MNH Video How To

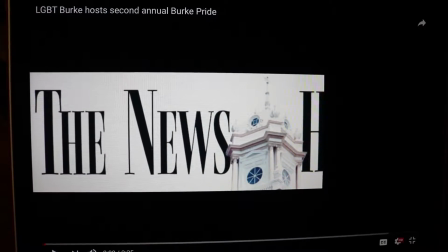8:14 Okay, so one of the things we talked about was getting a variety of different shots. So whenever I start this video, it's going to start out with a shot of a flag.
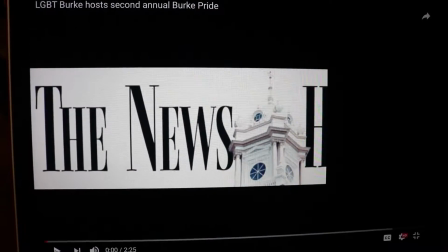8:22 Now the flag's not necessarily something it's not actually the event, but it's a nice detail shot to sort of paint a picture of what the event's all about.
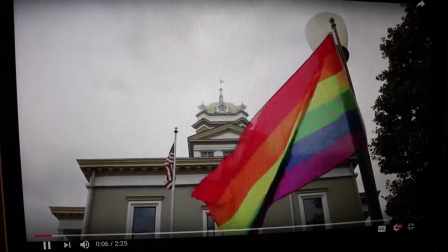8:28 So first off, we start with the flag, and then we cut to this guy.
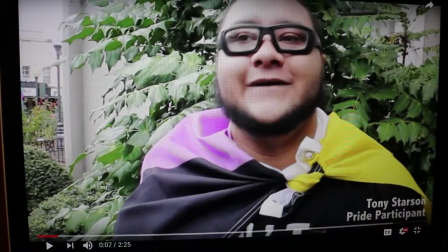8:34 And one of the things we also talked about was finding people that are interesting or have a unique look.
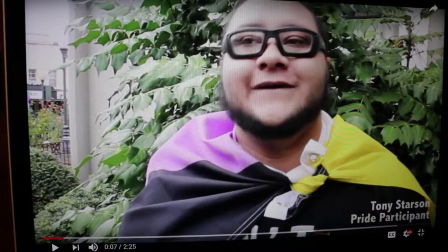8:39 I thought this guy was pretty unique looking, and the way he was interacting at the festival seemed like he would be somebody who'd be willing to go on camera.
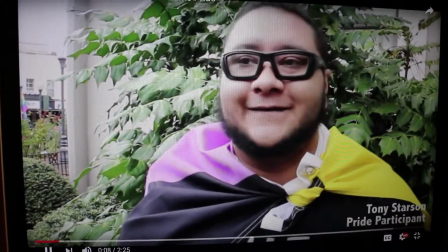8:45 And he ended up being very helpful and a good part of the video.
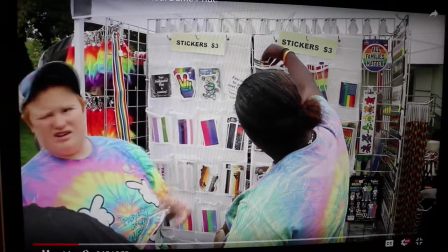8:51 We'll just wait here a little bit. There's something else I wanted to show really quick. Back to the variety of shots.
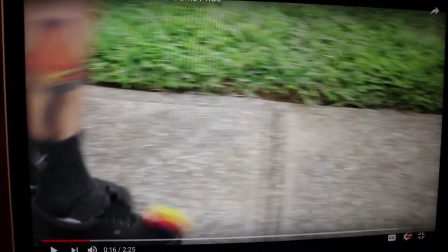8:58 A close-up here of somebody playing hacky sack.
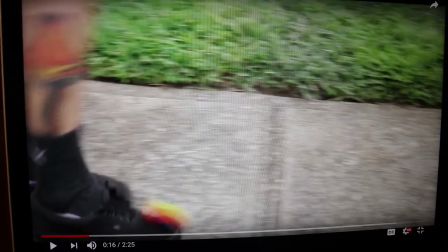9:00 And another thing we talked about was continuity and finding repetitive motions and being able to make it look like it's one long clip.
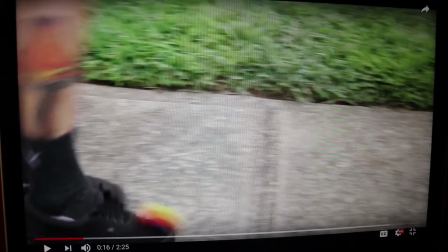9:07 So right here, I just continued recording this guy from far away and up close, and was able to cut to make it look like one continuous motion.
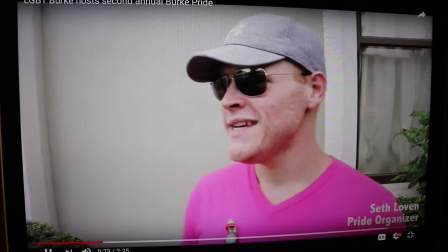9:16 Just adds a nice little bit of visual variety and something unique. And I'm not sure if you could hear what he said right there, but he said there's a lot of families here with their youngins.
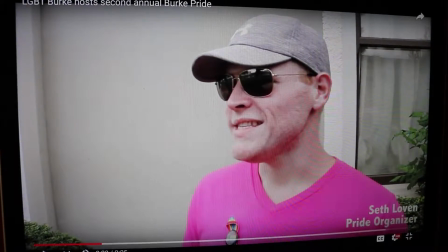9:23 So something else that's really helpful to do is to match up video with audio anytime you can.
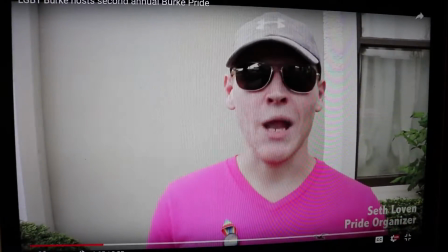9:29 So he's there talking about youngins, about children, and then I cut to the children.
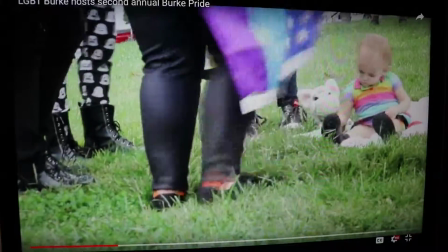9:35 So it just kind of goes with the story. Another child here.
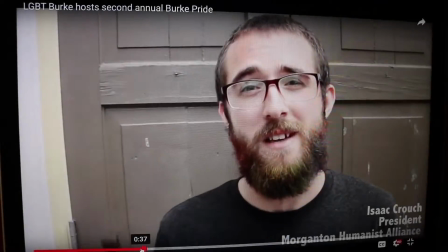9:41 One of my critiques of my video is this guy right here. I believe that every 5 seconds something should change, and I start out good right here.
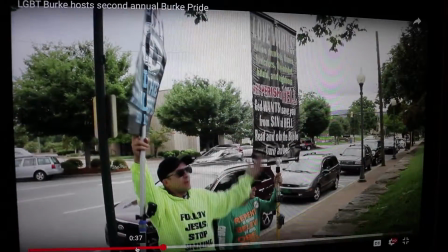9:49 About 5 seconds go by, and I cut to another shot. But he talks for a really, really long time, and as well as anybody that
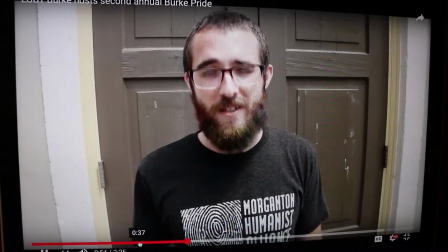9:58 attention spans are really, really low right now, so if they just keep watching this guy over and over and over again constantly,
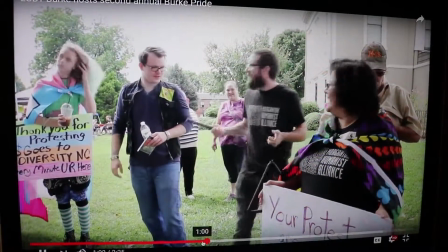10:04 wouldn't be surprised if they cut the video off. It was a little too long, I feel like. But right here, I pan.
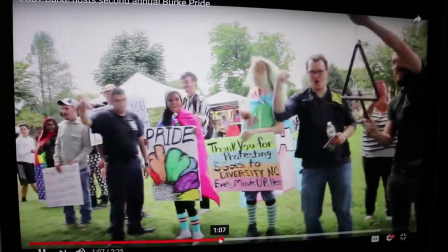10:13 Not a huge fan of panning, but
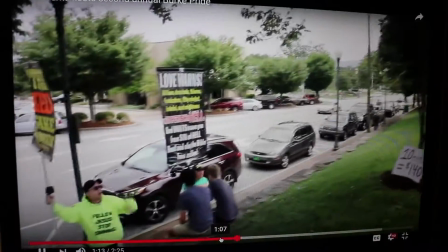10:16 I feel like it works here because you kind of have to see what they were talking about. I didn't put myself in a good enough position to get a shot of both of them at the same time,
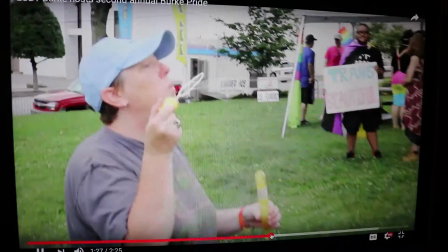10:23 so had to pan to that. And then I cut to him because, you know, there's a nice little transition, overall shot of him into a detailed shot of him talking.
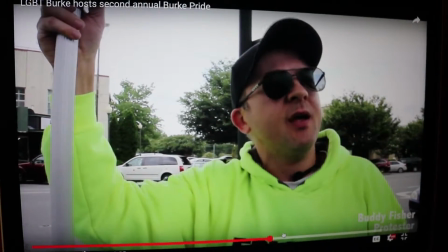10:32 And you can see how the people that we're interviewing are framed in the video, not right in the center, off to the side a little bit.
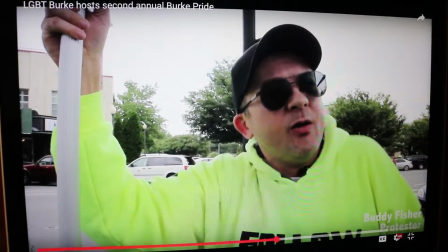10:37 And he has sunglasses on so you can't see, but you want them looking across the camera.
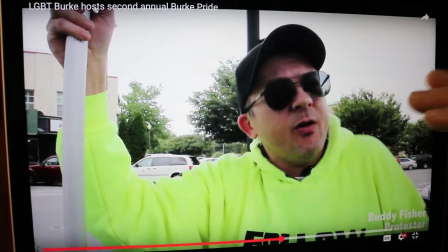10:43 Man, my hand was closer than I thought. But you want them looking across the camera. He's not really doing that here, something I should have done.
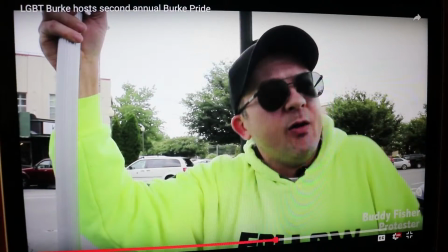10:47 You don't want them looking off of the frame. It looks like they're looking away, and they should be looking, not directly at you, but looking into the frame.
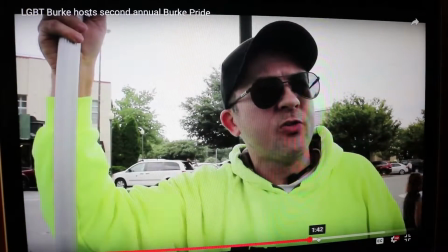10:56 Let's see, I'm going to fast forward a little bit here. Hopefully you watch the video on your own time.
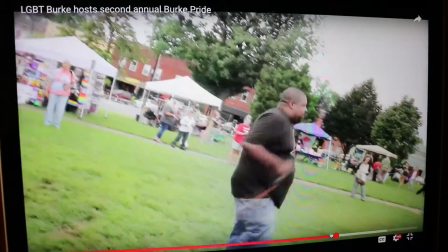11:01 Just kidding. Let's see. Here's something that's really good, and we talked about weaving audio.
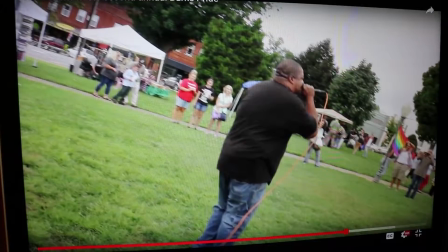11:09 This audio is going to stay in the background. I keep the audio going even after the shot goes away.
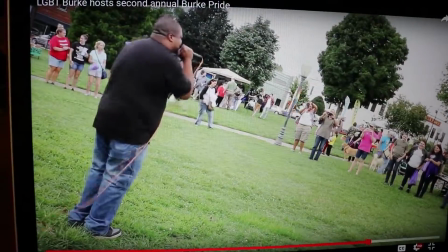11:14 I don't know if you're going to be able to hear it or not on the actual recording. Look for interesting people, like I said.
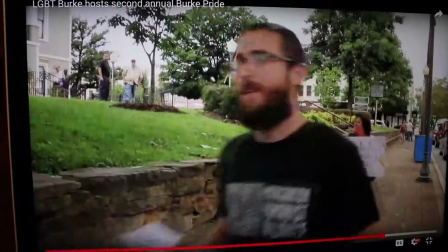11:21 The audio's still going, and even when the... Hold on. Sorry, I thought it was about to come up.
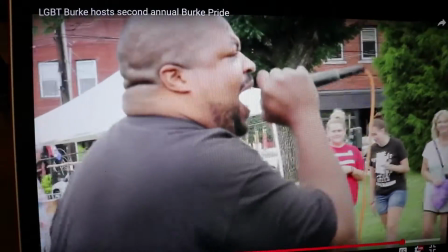11:29 Let's see. See, he's still going. I linked it all up.
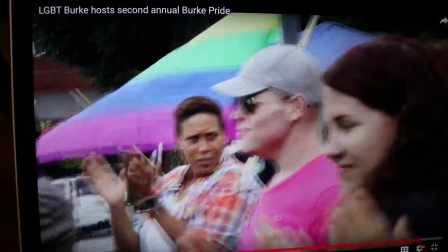11:33 But even when a new shot comes on and Seth is his name, Seth's talking, you can still hear that audio in the background.
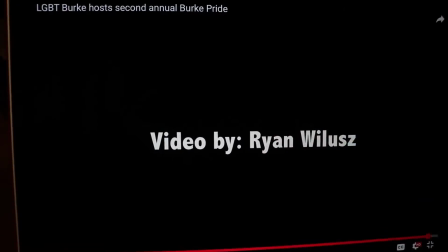11:41 So it seems like everything's happening without any like dramatic cuts, and then it ends with that audio as well.
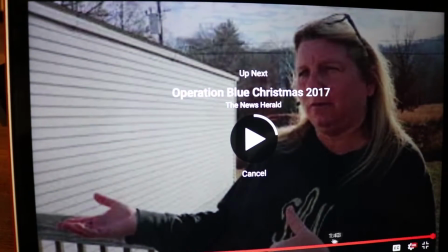11:45 So weaving audio together really helps out in a video. And Operation Blue Christmas, Jonelle will talk about that one here in a little bit. So.
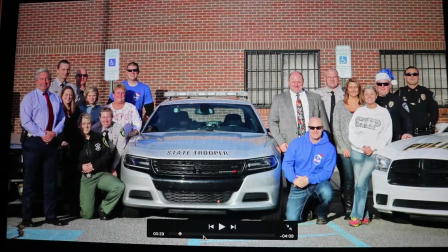11:54 This next video I'm going to be talking about was for Operation Blue Christmas, when multiple police agencies surprise a family in need for Christmas with gifts and presents and a whole lot of other things.
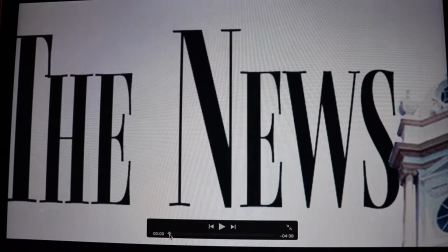12:06 But to start out this video, I used a quote from the mother who was nominated and her family, and just some soft music in the background.
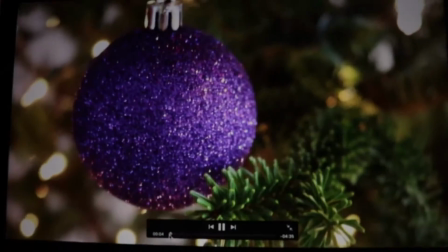12:14 That while I am unable, there's a community that cares and loves.
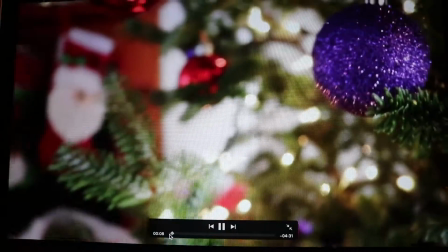12:19 Those words are spoken by a Morganton mother.